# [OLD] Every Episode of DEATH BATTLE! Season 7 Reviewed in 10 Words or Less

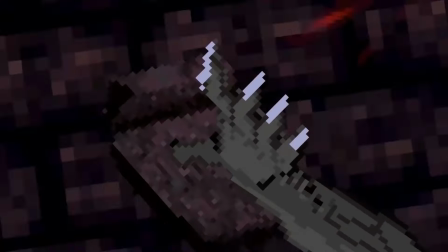(29:00)
If it weren't for the really slow choreography and odd sound design at the start, it would probably make the top five.
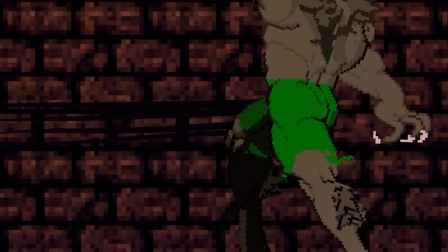(29:06)
Luckily, much like Danny vs. Jake, once the momentum picked up, it didn't look back. Except this time to an even greater degree.
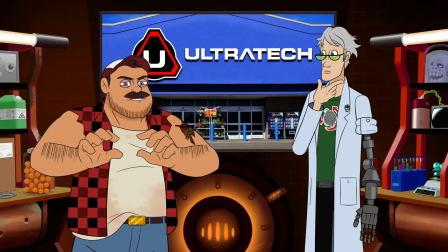(29:12)
The analysis bits are some of the best this season, showing a lot of genuine love for two series that deserve more of it.
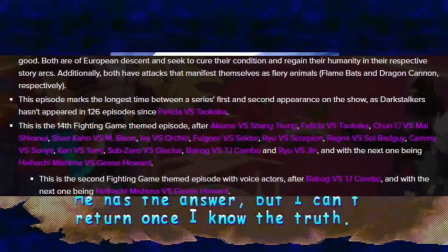(29:17)
Especially Darkstalkers, which hadn't been on the show for 126 episodes, a record for dormant franchises on Death Battle.
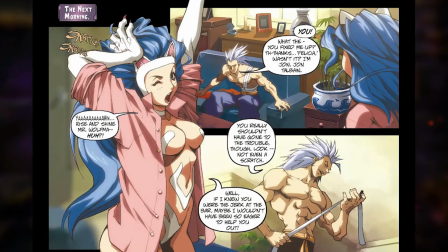(29:24)
Now, if only Capcom could follow suit. There were great gags like 34 Reasons, and Dummy as a doggo is too dang cute.
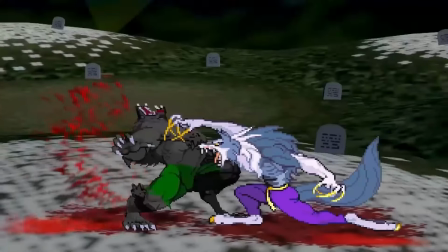(29:31)
Moving on from cuteness, this fight is mercilessly brutal. Our fighters get torn apart, lit up, combo broken, and given a friendly reminder of what entrails look like.
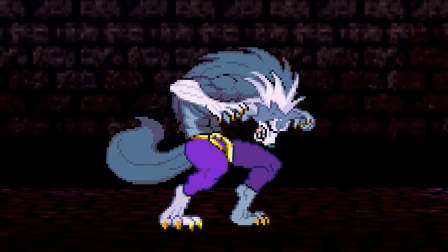(29:40)
Chris Guerrero is great as always, and Brendan Blaber makes his Death Battle debut in the best way possible.
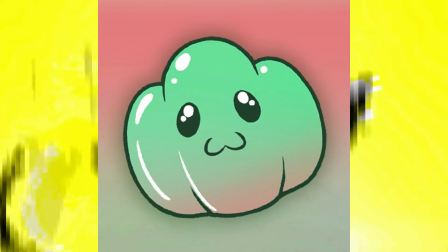(29:44)
And yes, I am referring to that Brendan.
Welcome to the wonderful world of Pokemon.
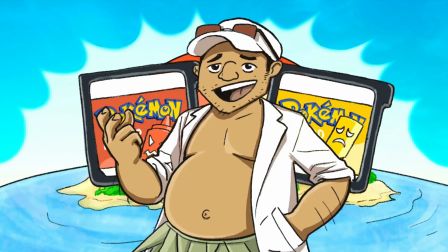(29:49) In the new games, Pokemon Ketchup and Mustard. I'm Professor Tree, and I'm gonna ask you what your gender is.
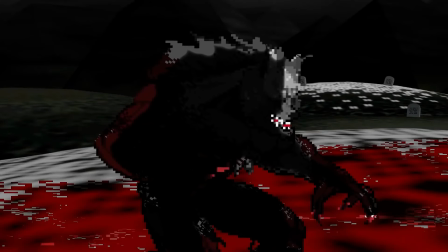(29:56)
The dude's got range, what can I say?
I'm no monster, but tonight I'll make an exception.
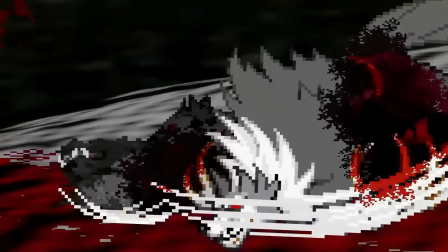(30:03)
Pretty much everything that happens in the graveyard is 10 out of 10 material, and of course I'm including the death, which has rightfully garnered a reputation as the most insanely sadistic one on the show,
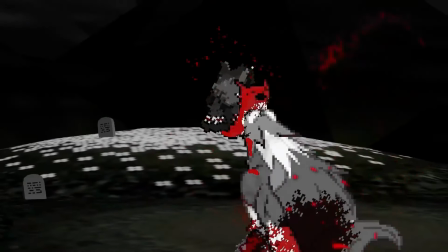(30:12)
thanks to the purposeful color choices, line delivery, and intense music. Could I ask for anything more?
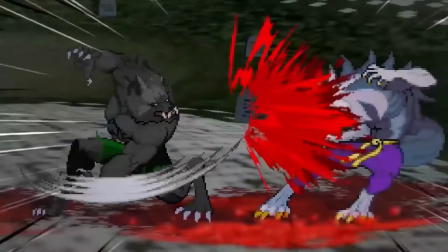(30:17)
Well, yeah, if the whole fight had been like this, it'd be an easy 10, But the stuff that is good ranks up there with some of death battles finest moments for his neutral special He
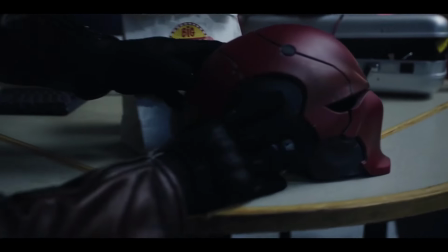(30:26)
wields a gun winter soldier versus red hood talk about a glow-up in almost every way from this
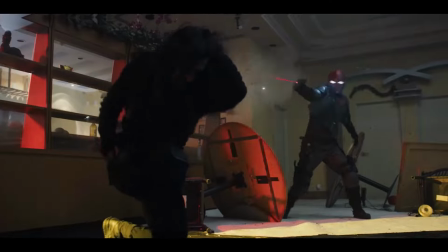(30:31)
shows last live-action battle I don't even care that it's Marvel vs DC this rocked everything from the camera work Choreography story and dialogue was
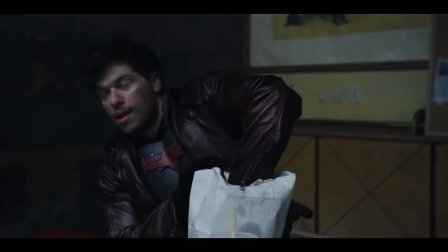(30:39)
a great improvement the red hood costume looks like it comes right out of the movies But not even the MCU can compete with this episode's fantastic knife and
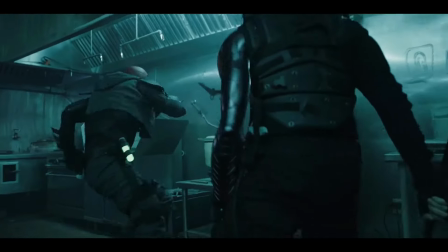(30:46)
gunplay everything about the crowbar scene is perfect. The Joker's voice is great.
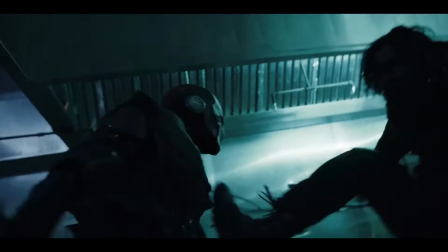(30:51)
It's a creative way to show the difference in their mental stabilities, and pitching Jason's voice higher as if he was a kid again is a great touch.
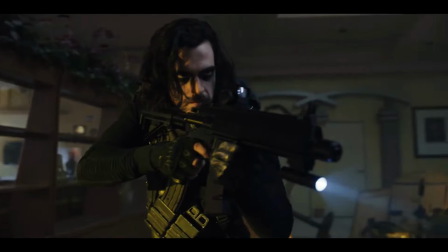(30:57)
Tyler Tackett and Tim Neff pull off some really cool stunts, and Tim in particular is great at portraying Jason's dickish attitude.
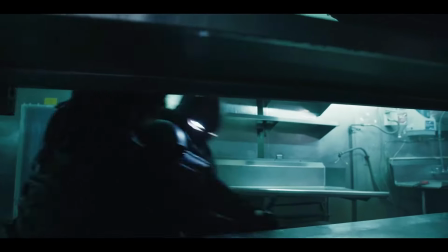(31:03)
But this episode isn't perfect. My first issue is admittedly just a nitpick. While some have said Winter Soldier doesn't get enough to do, I for one think they didn't go far enough.
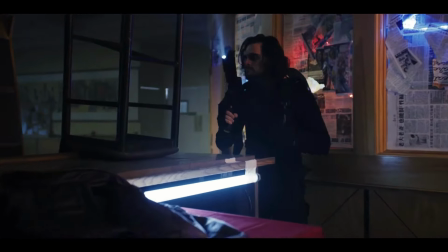(31:12)
Part of Bucky's draws is mysteriousness, and they would have done a better job portraying that if he'd kept the mask on the whole time, or at least until the very end.
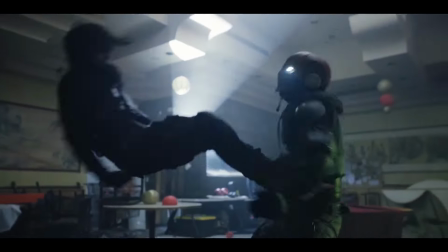(31:19)
And then there's the death, an actual glaring problem.
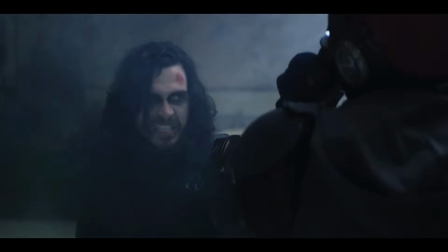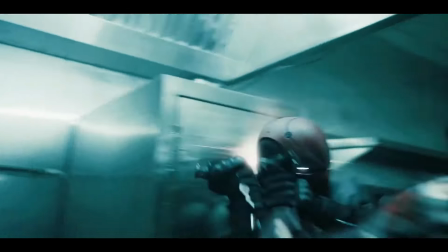(31:30)
There's no build-up to it, we don't get enough time to process what happened, and if Bucky had been strong enough to crush his head from the beginning, how did he not kill him here?
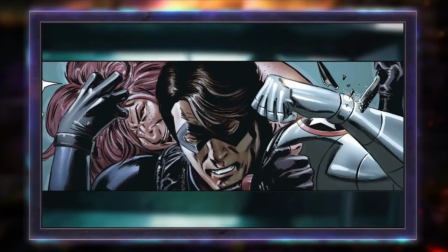(31:37)
Despite the analysis being entertaining, the ending is pretty lame.
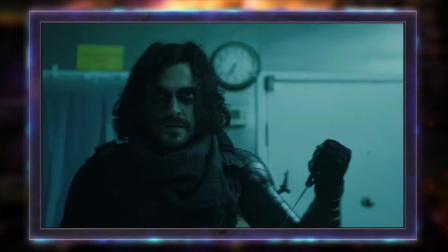(31:41)
Not unlike Zuko vs. Shoto, it somehow fails at justifying the result of a matchup that has a generally agreed-up consensus.
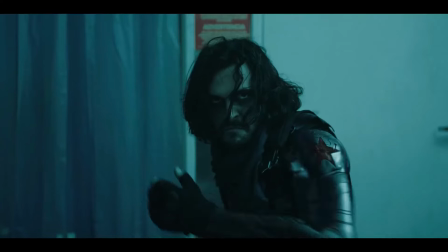(31:47)
The lack of numbers and reliance on hypotheticals feels more at home in Season 1. I look forward to seeing more live-action stuff eventually, because this crew is able to pull off some incredible stuff.
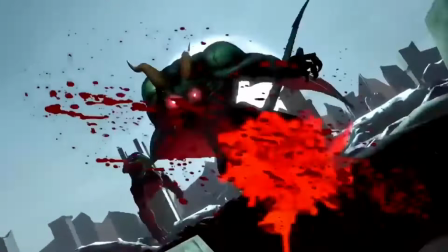(31:56)
If they could just figure out a good way to finish off their fights consistently, we could honestly get something as good as Ganondorf vs. Dracula or even Snake vs. Sam.
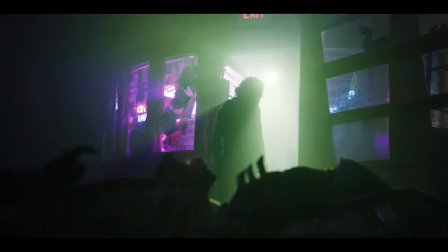(32:04)
Until then, I'm content with what we have at the moment. I was always more of a Leonardo guy myself.
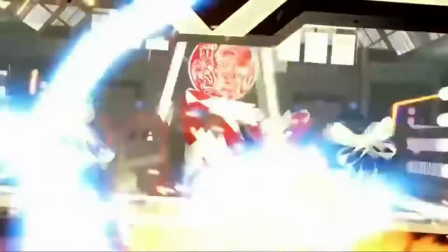(32:09)
Leonardo vs. Red Ranger Jason. Who would have guessed that the key to getting a Power Rangers dub was getting them out of those pesky Zords?
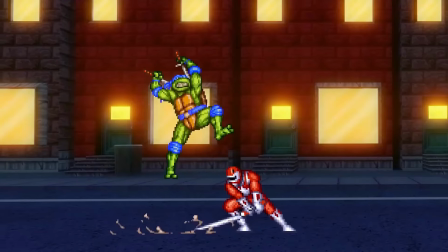(32:15)
One of the best aspects of this fight is how much it embraces the 90s, which makes sense given these two characters were at the forefront of playground debates around that time.
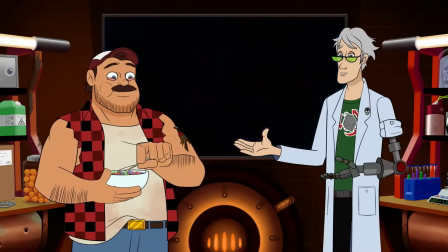(32:23)
The glorious synthetic music, the dialogue, even the over-the-top sound effects of boomstick-eating cereal add to this aesthetic.
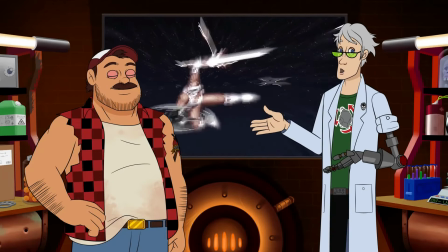(32:29)
I'm also pretty sure the ending pun was a reference to one of the most infamous ad campaigns of the 90s.
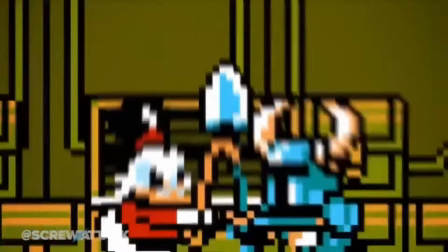(32:35)
What Scrooge vs. Shovel Knight did for the 8-bit era, this battle did for the 16-bit era.
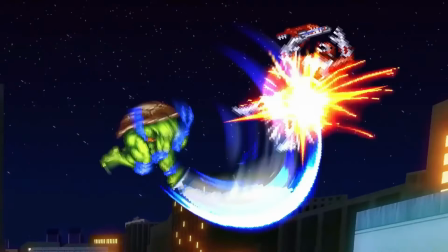(32:44)
The fight was solidly animated and had a great sense of flow. There was never a part that left me bored.
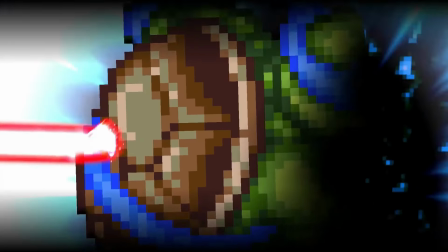(32:49)
That includes learning Jason may or may not be discriminatory. I appreciate the decision to include multiple iterations of Leo's so that no one feels left out.
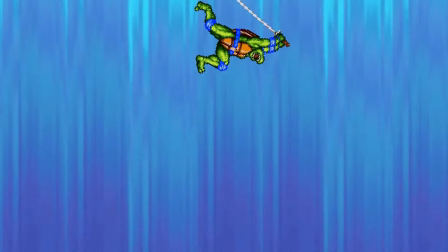(32:56)
Rise of the TMNT gang, where you at? And this attitude applies to John Allen's voice direction as Leo. Same goes for Alejandro Saab, who once again does a one-to-one impression of Jason.
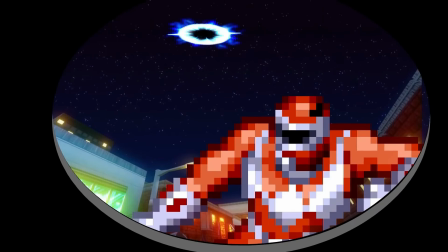(33:05)
Really, the only problem I have with this episode is that it comes as soon as it goes.